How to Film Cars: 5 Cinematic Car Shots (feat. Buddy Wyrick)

What's up everyone, Hannah here and welcome to this special, special episode of Insta360 TV. With the launch of the One Art, we are giving creators limitless possibilities with just one camera and a bunch of accessories. And seeing as Insta360 TV has come on the road for this episode, I thought we would merge those two concepts together. And that got me thinking, what is your favourite car scene from a Hollywood blockbuster? Leave yours down in the comments below. But mine is Italian job. Unfortunately, little ol' me doesn't have a driver's license, so we called one of the best in towns who gave us a little hand with this episode, introducing our special guest. Let's come ahead. What's up, buddy?
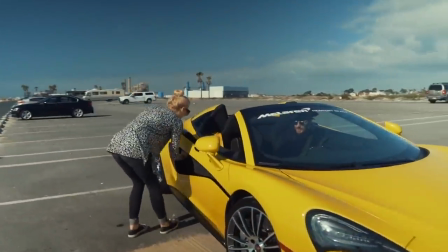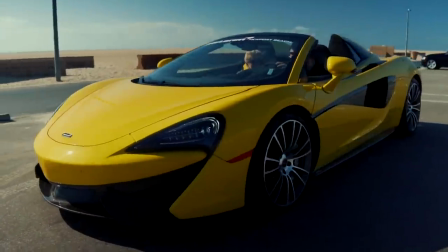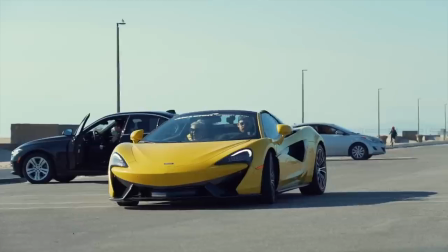What's up, guys? I'm Buddy Wyrick. I'm a digital content creator and filmmaker. I specialize in automotive photography and videography, and today I wanted to bring Insta360 TV out to help recreate some cinematic automotive shots. using the Insta360 One R. You ready? Let's do it. So if we were in Hollywood, what are these kind of shots?
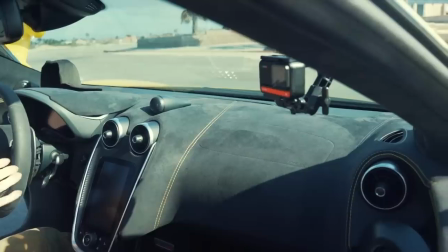1:27 This interior shot with the wide angle is typically your just interior two shot.
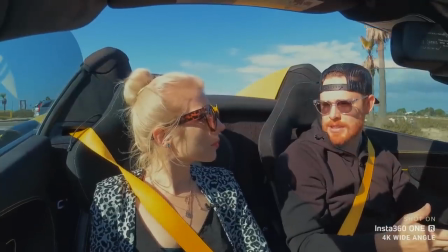1:32 You see this commonly in comedians in cars getting coffee or James Corden's
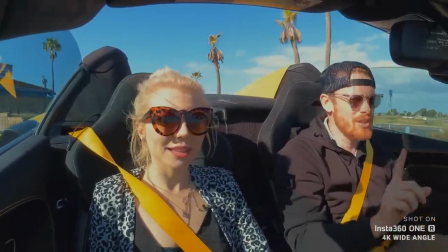1:37 carpool karaoke or you see it in just normal driving shots whether it's in Fast and Furious or just any of your typical
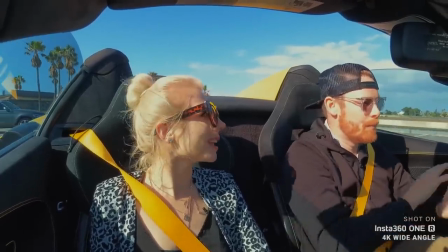1:47 automotive interior shots where you can't get a big cinematic camera inside. This is perfect for those shots. Sweet. And well about this bad boy.
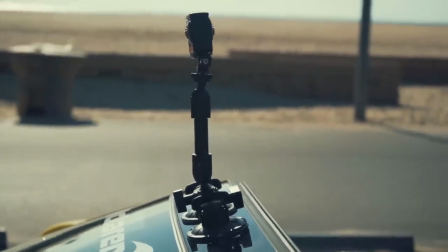1:55 So this guy up here is one of my favorites because it gives you a perspective that you don't typically see in past Hollywood films.
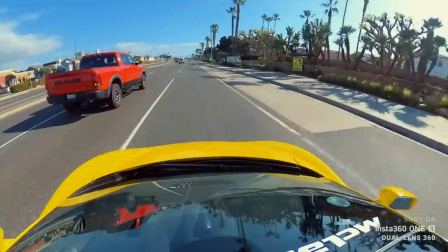2:03 This is something that is a little more modern and creative that you would see in video game type of stuff with Grand Theft Auto, right? So it takes it from a first person point of view driving shot to where it's almost that third person point of view like an eye in the sky type of thing and I think it's a very very useful and beautiful shot when you're doing high-paced automotive type of videography.
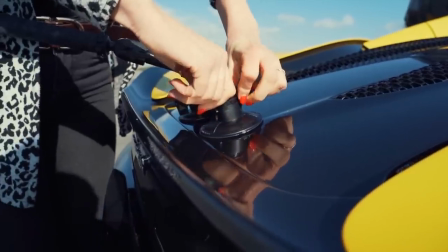So round number two we are gonna go real JTA style buddy what are we gonna do? Yeah so we're gonna get a little more creative this time and we're gonna we're gonna use the invisible selfie stick right here with the 360 camera
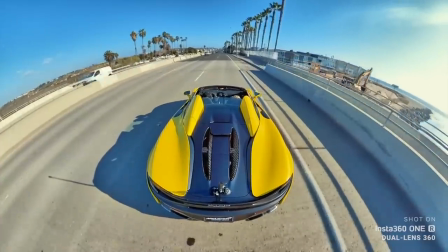2:46 and it's going to give us that video game kind of feel like bird's eye view like it's one of the most mind-blowing shots ever so putting
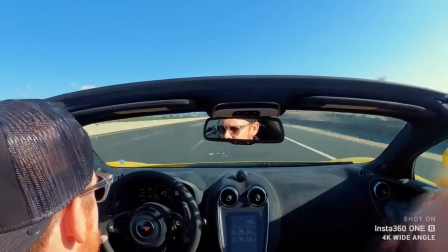2:52 in the 4k camera on the rear windshield so we can play around with some hyperlapse style of shots i think that it gives it a very star wars
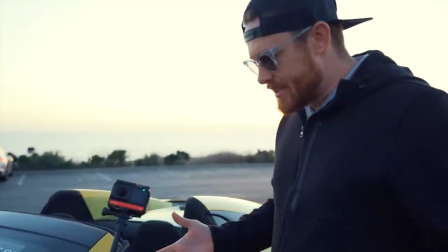3:01 light speed kind of kind of look to it another interesting setup here is for one of our exterior shots that is is stabilized to the actual car rather than using the russian arm which is more of a chase car type scenario I prefer doing something like this that allows you to have a stabilized shot on your subject in the driver's seat which which in films you have this big giant rig with suction cups and chains and mounts and wires and cables all like holding the camera it's set up on there and you can't go too fast with this setup here and the flow state stabilization that's
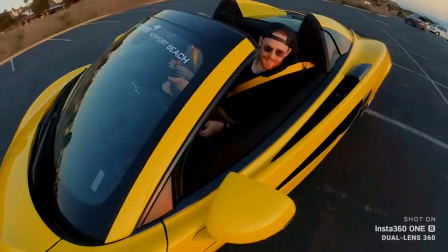3:33 built in the instant 360 I think that this is an awesome awesome quick setup to get a high quality shot on your driver in the driver's position exterior